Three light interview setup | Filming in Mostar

So today we're talking about lighting and also traveling around the country for awesome film projects
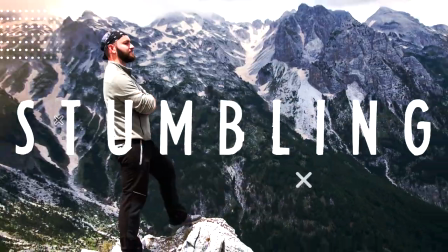Heya peeps, my name is you know, welcome to a vlog recently I've been involved in a massive project involving going around the country to visit some of the fastest-growing Companies and gathering videos in the form of interviews and bureau and things like that to represent them through this project now As you
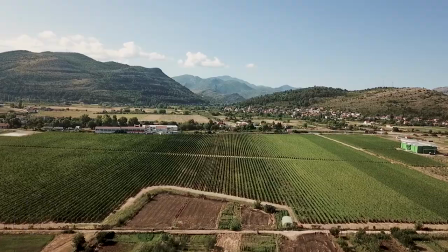know traveling is at the top of my favorite things to do list And I just enjoyed every part of this adventure wherever we went,
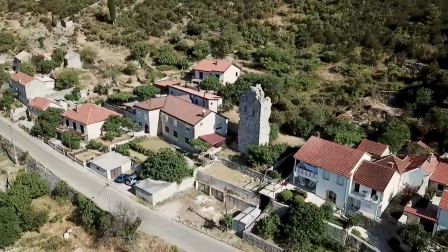especially considering that at the end of that trip, we had to do a full on production for whatever the client was.
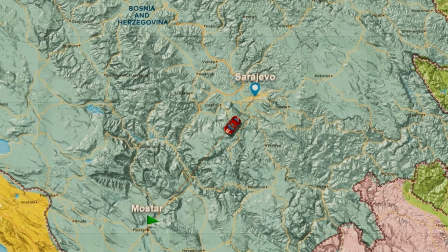So all in all, it was the ideal experience. Among other towns, we also visited Mostar, which is a big town in the south and it's always warm. And I was just thinking, man, if I already had a van, I could come here a few days in advance, find a place to park by the river, enjoy my life. And then when the crew showed up, I just you know pop in we do the filming pop out and I'm back in my van But that story is for another day I'm gonna be showing you examples from three different videos which are all part of the same campaign So they pretty much have
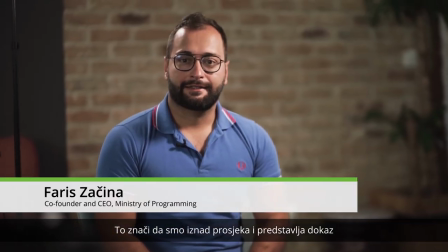the same concept which is a lead speaker as the A-roll Then we have a second camera as the B-roll But then we have a
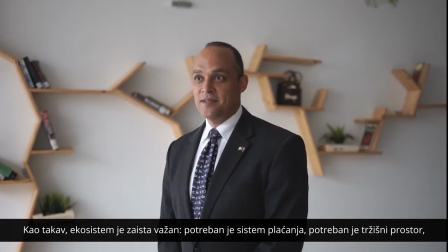B-roll B-roll of like shots from the company and what they do and things like that The key part here is obviously the interviewer shot because that required the most effort Each of these scenes was lit with three LED panels which I have here by the way They're just not unpacked. These are the LED panels. They're pretty small and compact You can change the temperature and the brightness. They're very portable also very on the budget side Which is what we talked about obviously, but they're perfect for these kind of small or medium shot scenarios Where you don't have to worry about distance or things like that each of these interviews was also shot on two cameras So we had a primary camera set up in the center just always facing the speaker and a secondary camera Which I or my colleague would be holding either handheld on a tripod or on a gimbal to get some shot of details Maybe hands moving close-ups on the face and things like that Usually we had a 50 millimeter on the main camera and then an 85 on the secondary camera So actually now looking at the footage from the first video,
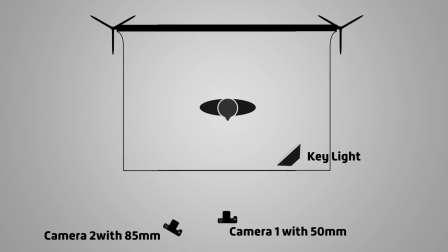we only used two lights for this one We had a key light on one side and then a hair light in the back because we had a bunch of ambient light We had big windows on either side because they have this amazing beautiful office Just perfectly suited for work And there was this
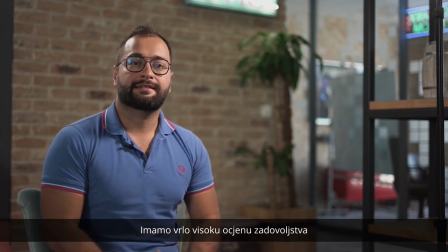beautiful brick wall as well as some other details which we decided to leave in the shot and kind of complement the entire
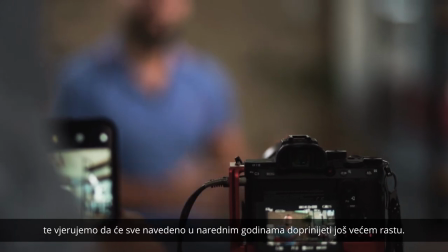Story of their company and what they were talking about in the video as usual The key light is about 45 degrees diagonal to the speaker as well as 45 degrees from the top Making a nice kind of ramblin style lighting with a little bit of a light leak triangle here This is not precise mathematics because the person always moves turn their face So it really depends, but that's the average setup that I put and then we put The backlight as close and high above them as possible to give the little light here Now in the second company We were shooting in this little room and
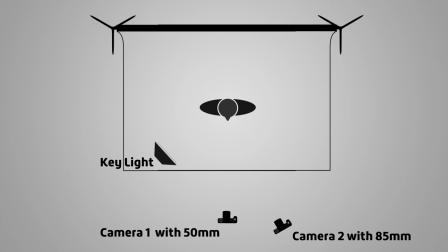they had a beautiful logo of their company in the back So I pulled out the third light and I set it to light up the wall in the back
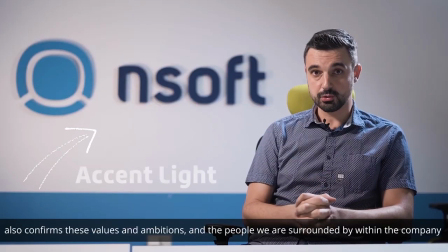to kind of make the logo pop It might not even be visible here But if it wasn't for the third light the background might have been extremely dark and since they're also a software company It was very similar in nature to the first one aside from slightly different
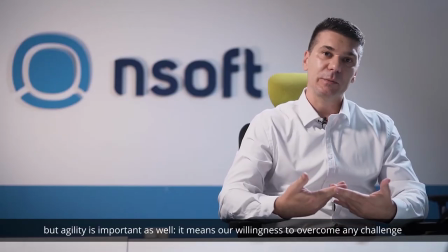lighting I put the subject in the opposite corner just so not all the videos are repetitive So in the first video they were in the left third while in the second video They were in the right third now the last video is slightly different There wasn't so much happening in the back to use a
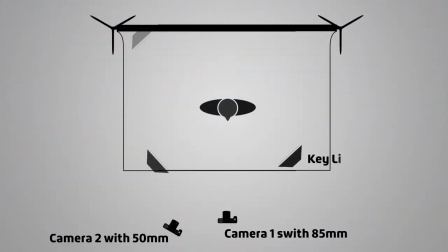third light to light up the back So what I did instead is used a key light and a fill light from the opposite direction as well as
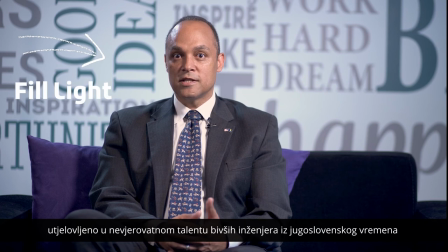the backlight The fill light just helps the key light not be so bright and brings out the shadows in the opposite side of the face Just a little bit now It would be great if we had soft boxes for these but soft boxes are huge a big hassle to set up and use